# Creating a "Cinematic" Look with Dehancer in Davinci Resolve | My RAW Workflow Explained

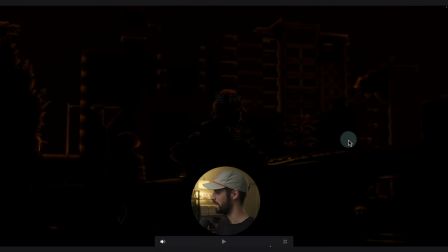[23:40]
So if I go no REM jet I can see everything that's going on here If I go to 35,
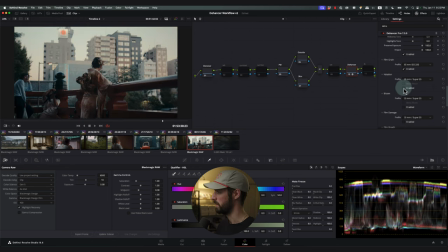[23:46]
it doesn't look like anything's happening But as you can see it's adding that warm cast to the highlights, which looks so nice It makes it look like it's a sunset and it's adding a nice cast to the skin as well So once I find one that I like it's typically 35 super 35 you can go to custom and again
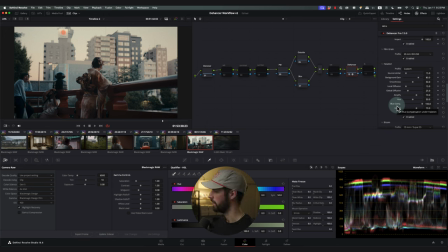[24:02]
There are just so many parameters that you can play around with the answer is amazing that way All right I usually don't touch these because I just like the presets again simplicity for me All right coming down to bloom I'm gonna enable this and you can see it's adding a nice touch to those hard edges a
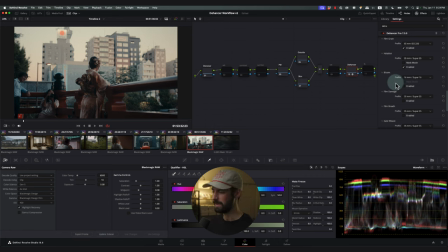[24:19]
Lot of the time I don't use bloom just because I have a promise on my lenses And it's really easy to overdo it if you're going for that look more power to you
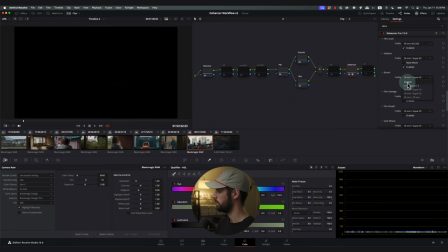[24:27]
But once you find a look obviously you can go to mask mode and see what it's doing so See where it's really being affected
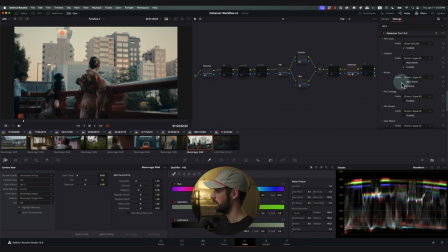[24:38]
That's a lot looks really really nice though So I might add a little bit of bloom to here and then I'll come to custom and start to play with some of these parameters Just limit a little bit.
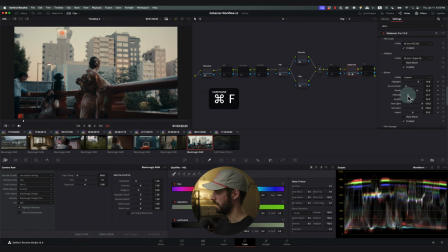[24:50]
I like the detail Just bring the diffusion down a touch and a simple change, but it looks nice. After bloom, we have these three effects down here, film damage, film breath, and gate weave.
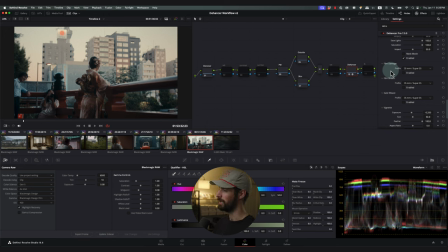[25:04]
If you're trying to go for that authentic look, so say you want your footage to look like it was shot on a Super 8 camera with 8mm film, 16mm film, it's going to have a lot of these.
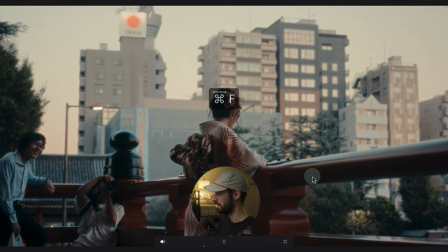[25:13]
So film damage is going to add these little artifacts on here, and again, you can come into here once you find the one that you want,
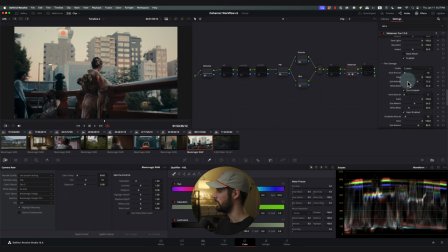[25:21]
8mm is much more pronounced. You can even dial in the hairs, the dust, the scratches. It's crazy. Alright, I'm going to turn this off because I don't usually use it. Just come up here, disable.
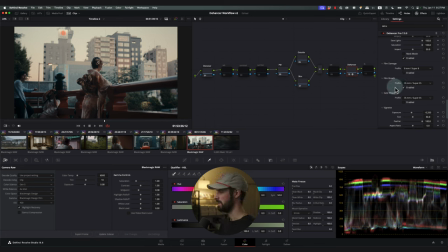[25:36]
Film breath is when in the chemical process some of the strips would be developed a little bit too long and other strips would be developed at a proper time and then others like too short of a time. and so we get this
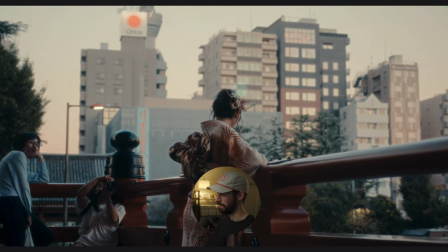[25:50]
differentiating effect where it's leaning warm, it's leaning blue and it's kind of going back.
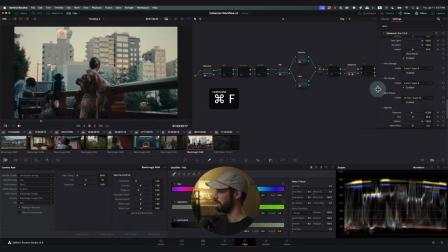[25:57]
So the smaller the millimeter, the much more pronounced it's gonna be. And again, you can go to custom and really dial it in if you want to. And finally, gate weave.
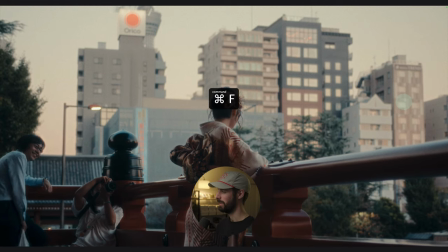[26:08]
Gate weave is when the film strip was swinging within the camera chamber. So you can see here, it just adds a little bit of sway to the shot.
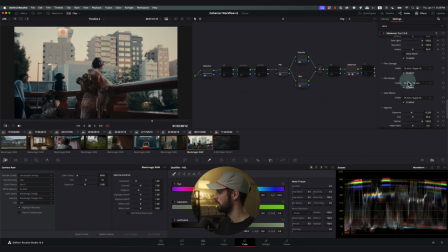[26:16]
So these three I'll combine together, look like this, and again, extra effects, I'll take them. Vignette is cool.
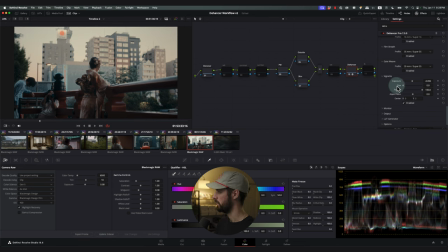[26:29]
You can really center your image, change the size, change the aspect ratio,
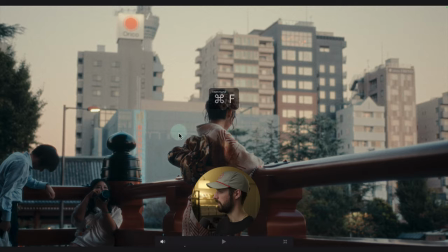[26:40]
all right. I'm just funneling attention down into the center.
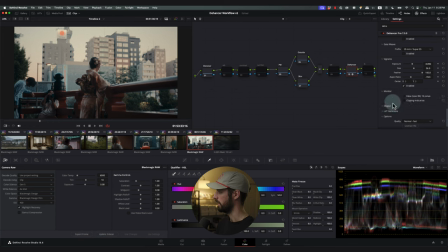[26:43]
So here's our beginning look, and here's our end look. at the end of the day I can check false color to see if I have overexposed
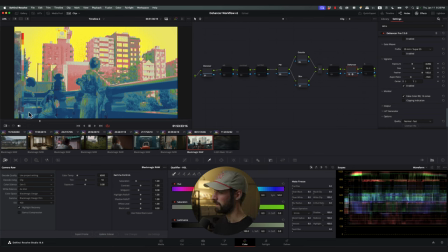[26:51]
highlights which is awesome got false color LUT here I can see what's you know in the deep blacks I can see what might be overexposed such as this light here and I can come in go back up to expand and dial that in if I want to so I'm gonna take that off clipping indication
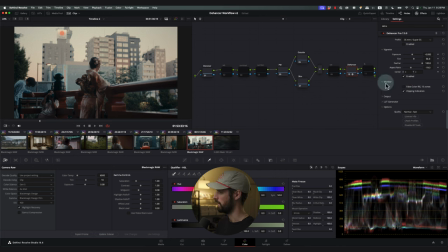[27:07]
is also great it's going to show me those areas that are gone it's going to either put red or blue on those areas and one of the coolest things that a lot of people don't talk about is the LUT generator. You can take your look that you just made and take off the halation, the grain, the bloom, and use it as a reference LUT for whenever you're shooting.
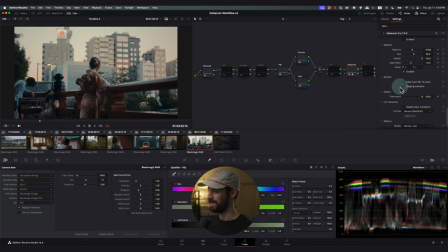[27:25]
Say I'm in the same situation again. I like this look. I can put it on my reference monitor. It's like the coolest thing. It's so simple too. You just hit normal or small and then hit export LUT and add it to your camera. It's simple.